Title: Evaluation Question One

So for our A2 project, we decided to make a music video instead of a film trailer, as we wanted to create a website and a digipack to go alongside it.
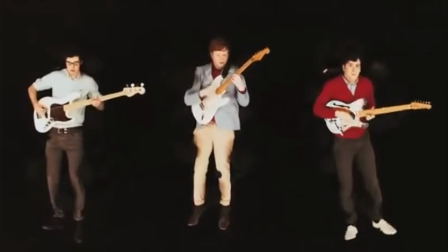(0:08)
We decided to use the song Undercover Martin by Tudor Cinema Club, as it was an indie rock genre that our whole group enjoyed.
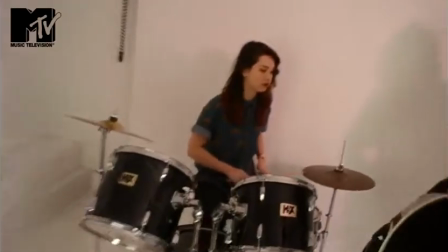(0:16)
After analysing the lyrics, we decided they had no particular meaning, which gave us a lot of artistic leeway.
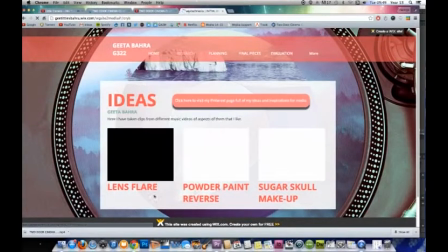(0:21)
This allowed us to be creative, and we decided to use the theme of colour and corruption.
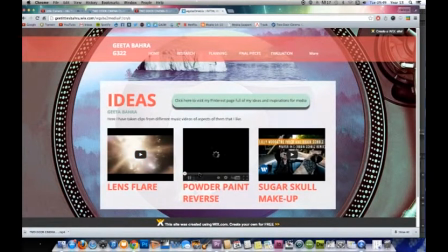(0:26)
We began looking at other music videos in our genre to try and single out the indie rock features.
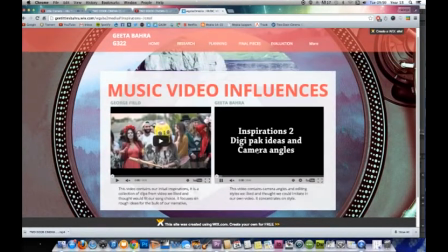(0:32)
This led us to create a convention videos of all of the common themes that we found in our indie rock music videos.
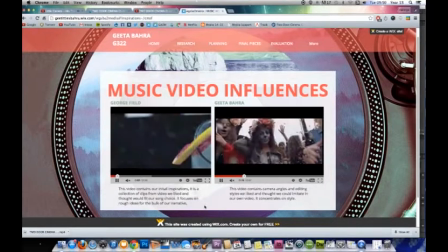(0:38)
We discovered that rock music videos normally just have a performance, but indie videos tend to have more of a narrative behind them to keep the video more interesting.
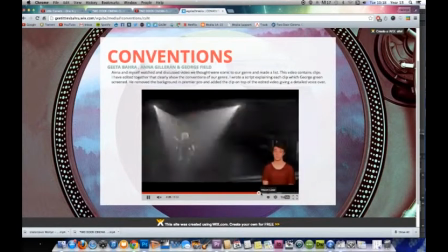(0:46)
A lot of the shots were used filming a handheld cam,
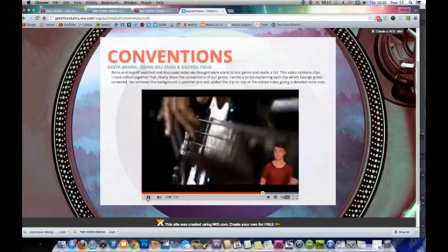(0:50)
and pretty much all of the videos started using an establishing shot of the whole band in a long shot.
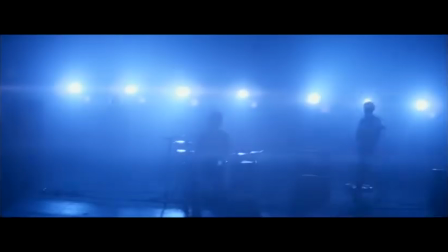(0:56)
The intro of the song normally consisted of alternating shots between close-ups of the main artist and instruments.
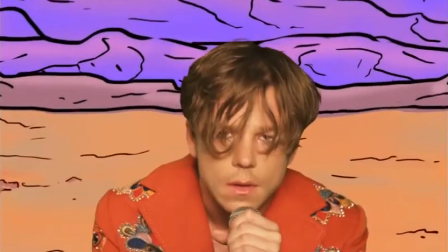(1:03)
The Cage the Elephant video used a downwards pan as the establishing shot for the band. It then had a quick cut to the main artist's face as the lyrics began.
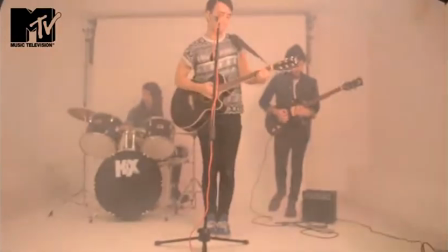(1:12)
We took inspiration for this and used a panning shot and a focus pull for our establishing shot of the band.
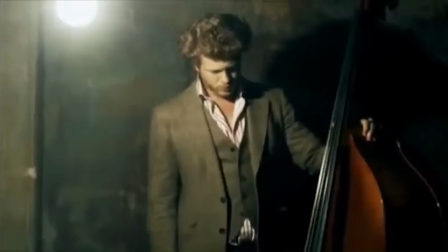(1:18)
We then cut to handheld cam filming the band up close,
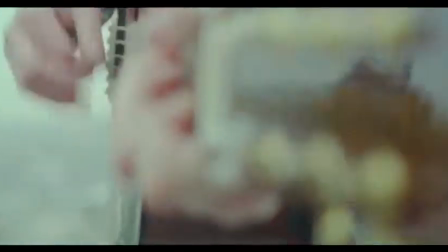(1:22)
concentrating on their instruments, which was another key theme while making an indie music video.
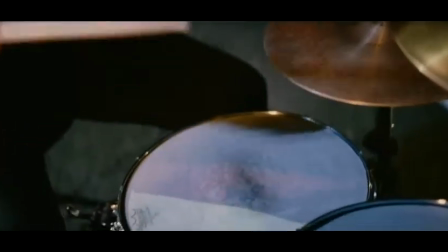(1:29)
Drums are normally seen when the bass of the song can be heard, as music drives the editing. Guitars are normally shot as an extreme close-up of just the hand of the artist playing.
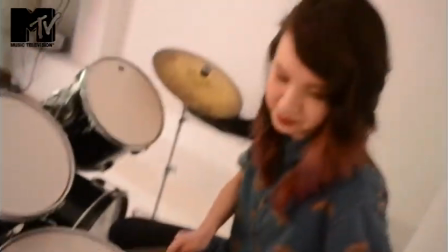(1:37)
The bass of the song normally dictates how fast the cuts are. Shots often alternate between close-ups and long shots of the whole band.
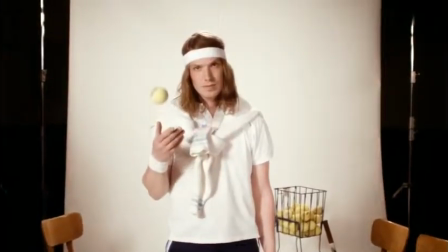(1:46)
We replicated this in our video using extreme close-ups of the instruments and of the artist's faces.
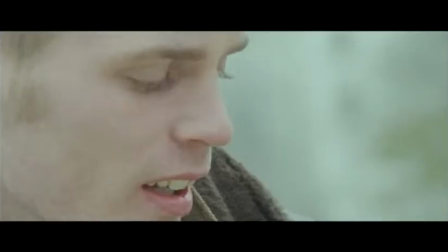(1:51)
The camera often privileges the main singer, where extreme close-ups are used of normally the eyes or the mouth.
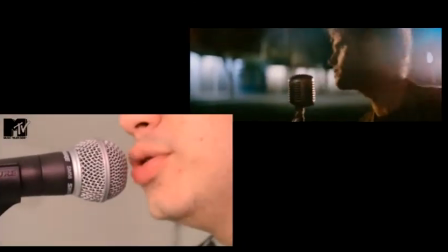(1:58)
We replicated this using a close-up of the artist's mouth using the first lyrics, just as Codaline did, having the main artist step into the microphone.
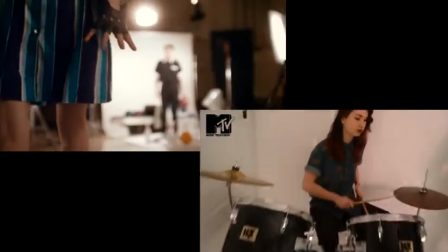(2:06)
The setting for our band performance was relatively plain. We shot in a studio similar to one of the vaccine shot in for Nulgard.
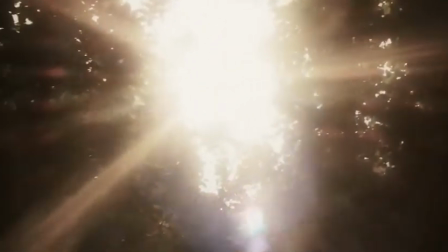(2:13)
Before we could film our own video, we needed to look at camera movement and how a band was filmed.
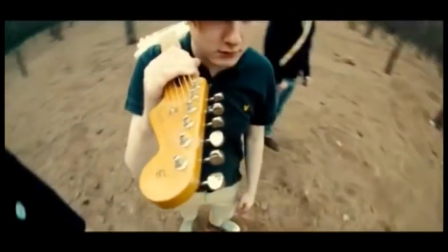(2:18)
It was normally done using a handheld cam, using a lot of whip pans during a fast-paced song like ours.
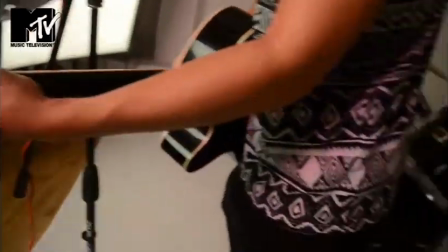(2:23)
This reflected the hectic nature of our genre.
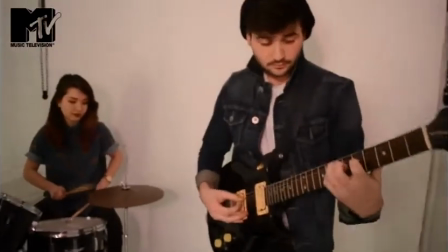(2:26)
The camera often circled the main singer's face, with not much eye contact from anyone else in the band apart from the main artist.
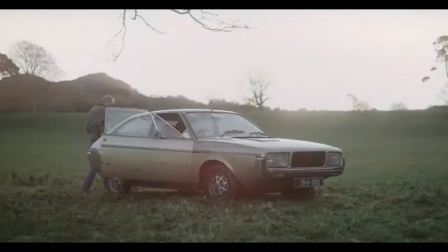(2:33)
Another common convention was that of narrative in indie music videos.
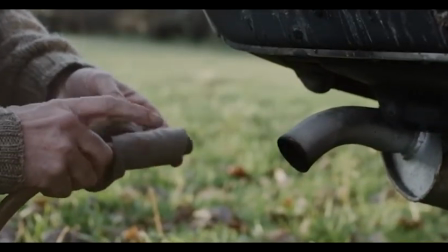(2:38)
Codaline often used full narrative music videos, like they have here in their video of High Hopes,
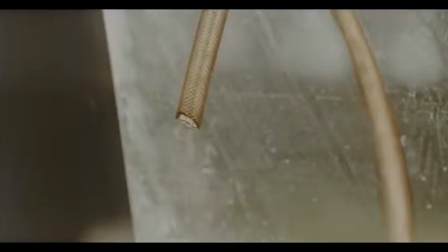(2:43)
where the band used the music video as an extension of the lyrics.
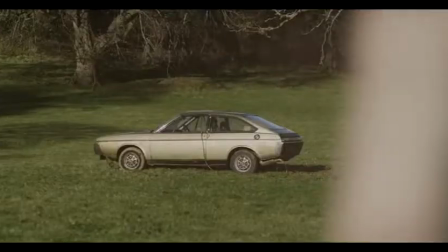(2:47)
The song Prayer in C used a lot of high energy narrative, focusing on youth and excitement, similar to our music video.
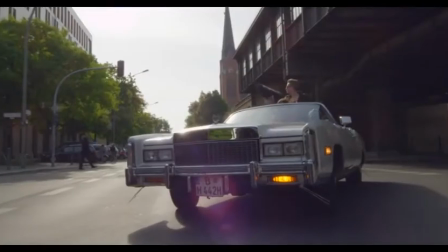(2:59) See, our world is slowly dying, I'm not wasting no more time.
We drew inspiration from the colourful makeup that
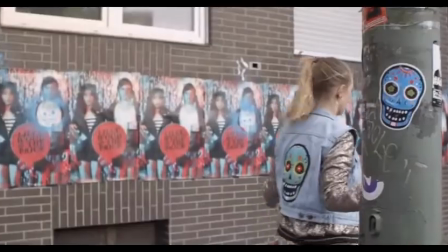(3:08)
we used.
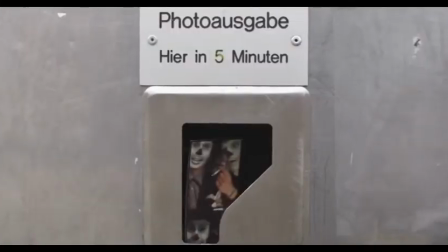(3:10)
Other bands chose to do just performance videos, but most common it was found that both narrative and performance are used.
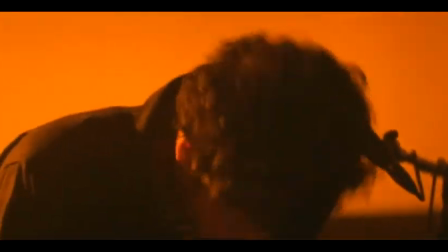(3:22)
For our music video, we decided to film 4 different scenes: the narrative in the wood that consisted of the powdered paint fight, the bike ride that told us how we got to the wood,
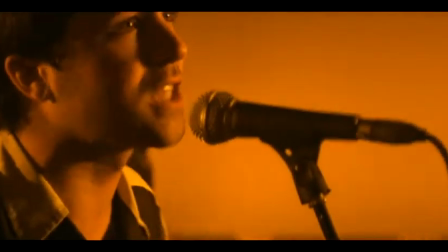(3:30)
the band performance in the studio, and projector shots as well with coloured overlays.
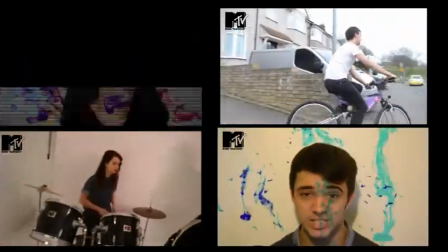(3:35)
We felt the wide range of performance and narrative kept our video interesting.
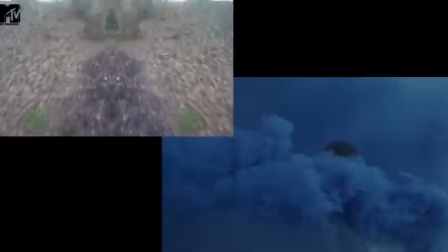(3:40)
To help all 4 of these scenes link, we made sure the main artist appeared in each scene of the narrative,
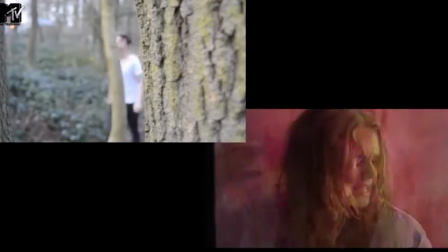(3:46)
a common convention when narrative and performance are used together.
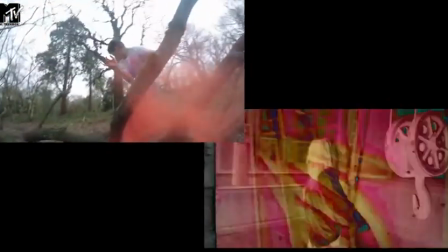(3:49)
We used powdered paint and coloured overlays to reflect the high energy nature of our song.
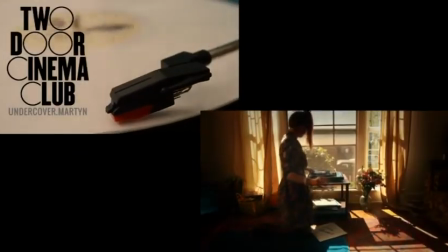(3:55)
We used the shallow focus of a vinyl as our opening shot, as they're often seen and associated with the indie genre,
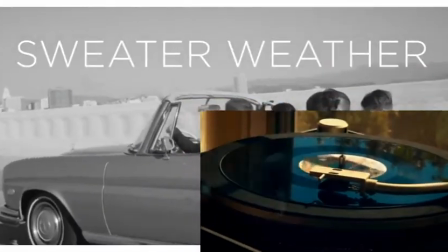(4:01)
and added the band name and song title, which was also a common convention.
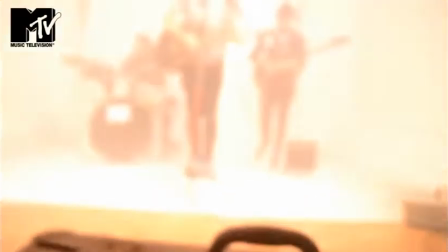(4:05)
We added the MTV logo in the top left-hand corner of our music video to add validity, as it was often seen in most indie music videos.
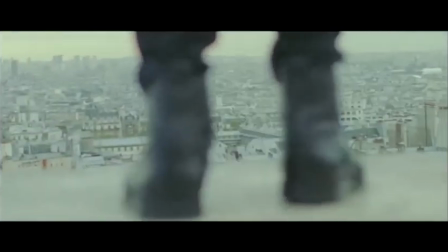(4:13)
We kept costume for the band pretty basic and casual, as that's what our target audience associated with the indie genre.
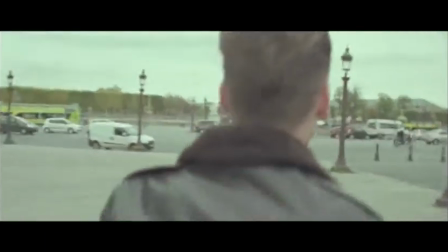(4:19)
We used denim jackets, high-waisted jeans and Aztec print shirts.
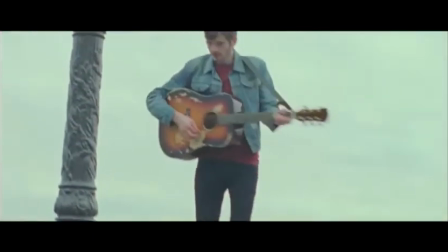(4:24)
Hudson Taylor reflect this outfit pretty well in their denim jackets and their worn boots. Skinny jeans are also worn in most indie music videos. In Prayer in C, hats are also used to create the mise en scène.
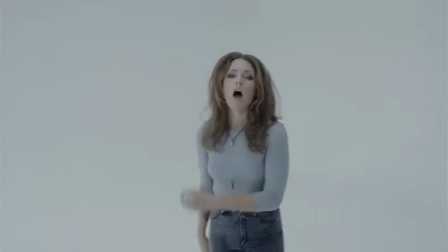(4:39)
Women are often dressed in high-waisted jeans and a casual top, so we decided to dress our drummer in the same.
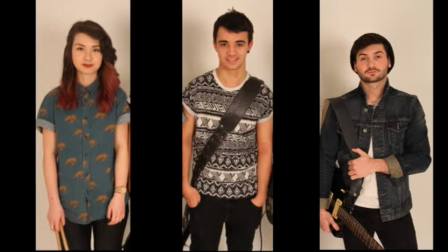(4:45)
All 3 of our band members are dressed in casual indie clothing that reflects our genre.
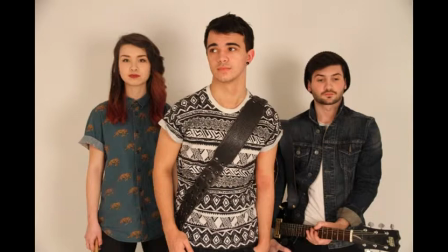(4:49)
The outfits are not matching but go together well, with the main artist standing out in his eccentric printed shirt.
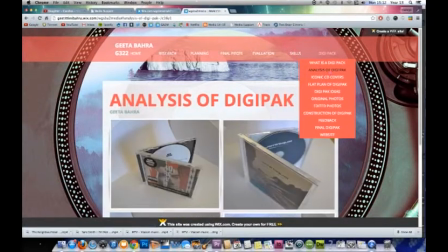(4:55)
We then went on to create a digipack, But before we could do this, we had to research what a digipack was and the common conventions of a digipack.
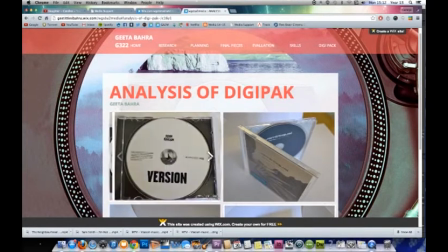(5:02)
We did this by analysing different digipacks from different genres, looking at each panel in detail, and how it made the genre identity clear.
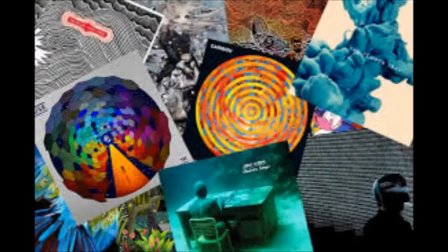(5:12)
Most indie digipacks had quite an abstract front cover, normally consisting of quite bright colours.
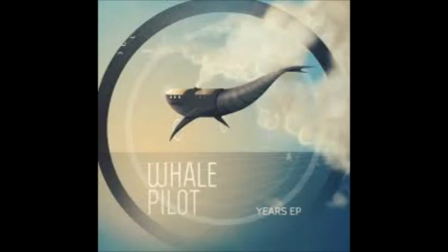(5:19)
Melophobia by Casey Elephant has extremely abstract graphics on it, using colours that contrast each other.
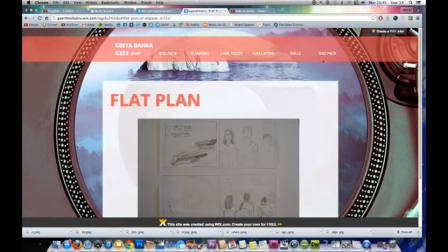(5:26)
Abstract shapes are quite often used too.
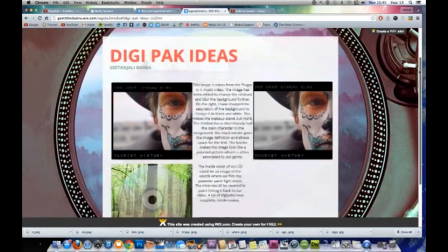(5:28)
Our initial digipack Fat Plan was quite plain, consisting of just a picture of the vinyl and of the band members, as well as a plain CD.
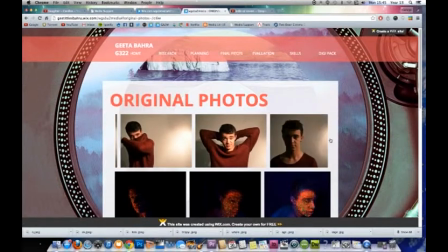(5:37)
Upon feedback, we were told it was too boring, so we started to look at more abstract ideas.
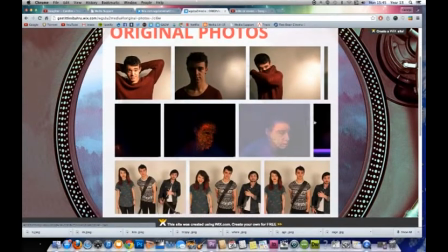(5:41)
We took a wider variety of photos to edit, including some of just the main artist and some of the whole band, again exploring the theme of colour.
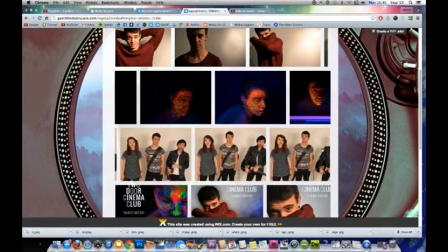(5:50)
The issue with the original digipack was that it was a single cover and not an album, and feedback told us that our CD was not exciting enough to be indie.
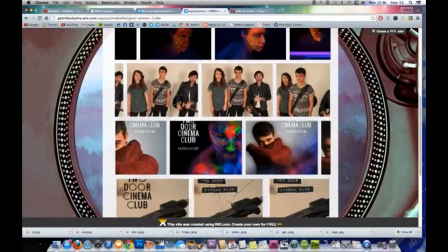(5:59)
The back cover was also relatively mundane to be portrayed as an indie cover.
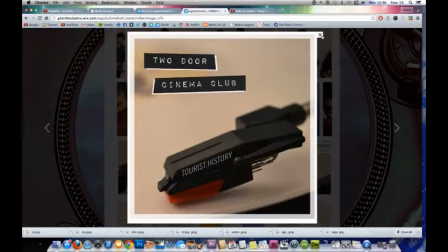(6:07)
Due to this, I decided to create a CD that looked more like a vinyl that was typically associated with the indie genre,
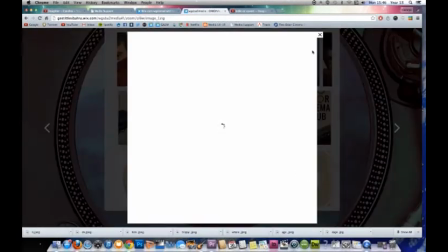(6:14)
to make our digipack a little bit more unique.
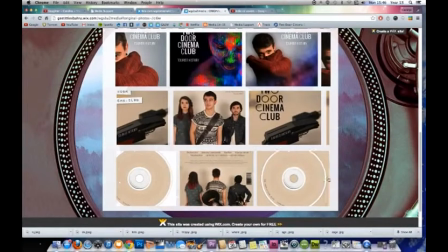(6:17)
I first watched a tutorial on YouTube and then I recreated it in Photoshop, adjusting colours, layers and blurs.
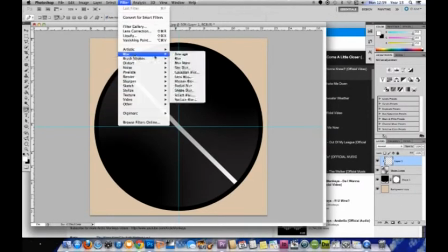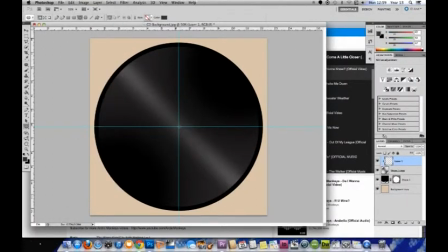(6:31)
I later added the Two Door Cinema Club logo to make it look more authentic.
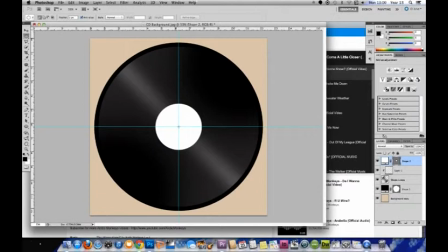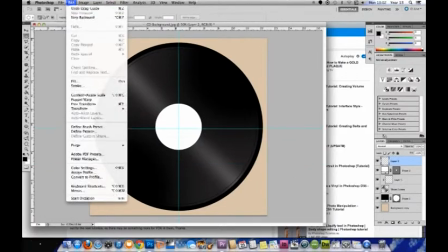(6:42)
I used the same colour background as used on the front cover to carry across our house style.
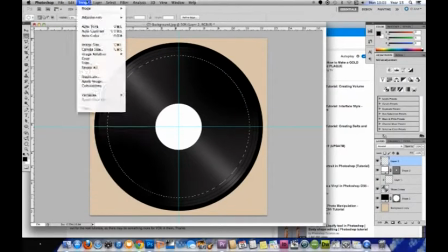(6:49)
I added a disc logo and the inside of the disc to add to the validity of the CD.
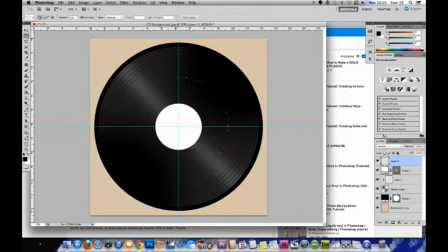(6:54)
I also created highlights and shadows and added the name of the album as well as the artist underneath,
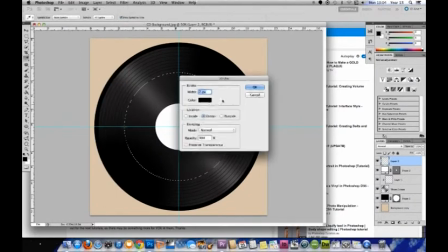(7:01)
making it clear who the CD belonged to.
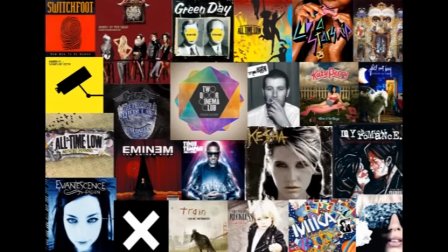(7:06)
The brightly coloured abstract image on our front cover made it conventional of the indie genre.
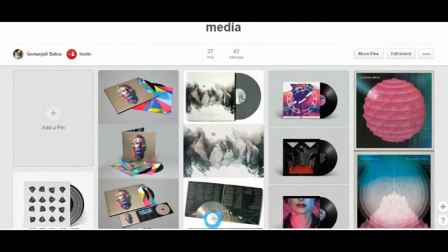(7:12)
When placed with other indie albums, it fit right in. A lot of my inspiration came from my Pinterest board.
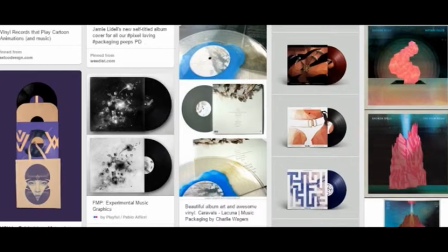(7:19)
Every time I found an interesting image, I added it to the board to create a sort of mood board for the digipack.
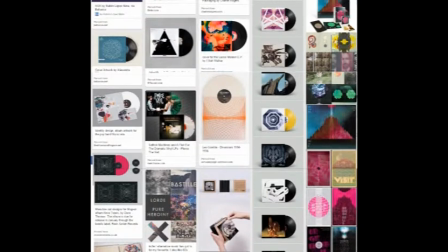(7:26)
It consisted of mainly vinyls, abstract images,
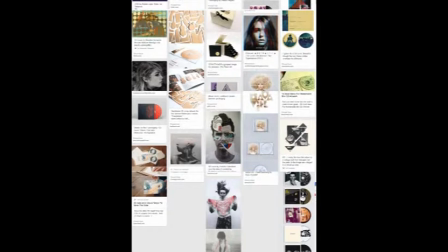(7:30)
and bright colours, each one slightly eccentric, reflecting the indie genre.
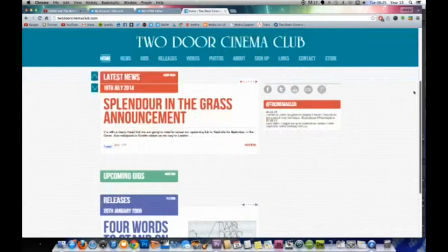(7:35)
When it came to our website, the first thing we had to do was research other indie band websites and find the common conventions.
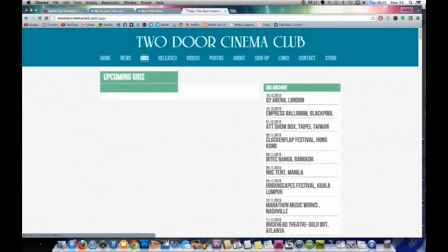(7:43)
I started with the Two Door Cinema Club website.
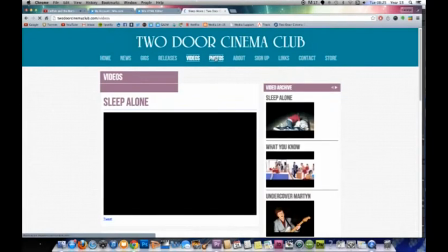(7:46)
The page was very easy to navigate and consisted of gigs, band dates, contact information,
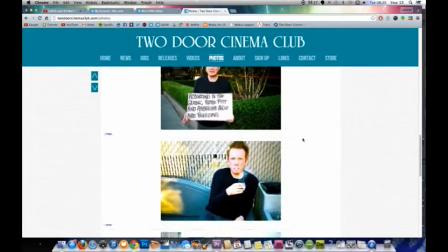(7:54)
venues, galleries, a sign-up section, links, and a band store where merchandise was freely available.
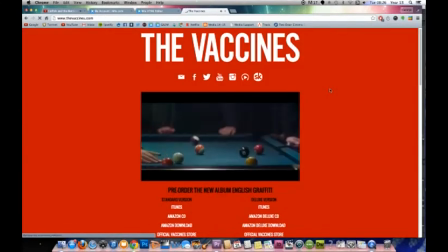(8:02)
I then went on to look at the Vaccines website, which had a bright red background with white writing to stand out.
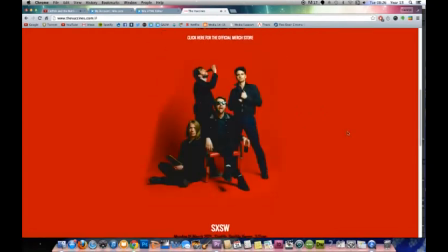(8:08)
It also had a lot of social media links so that fans could keep up to date with the band and to help advertise their music.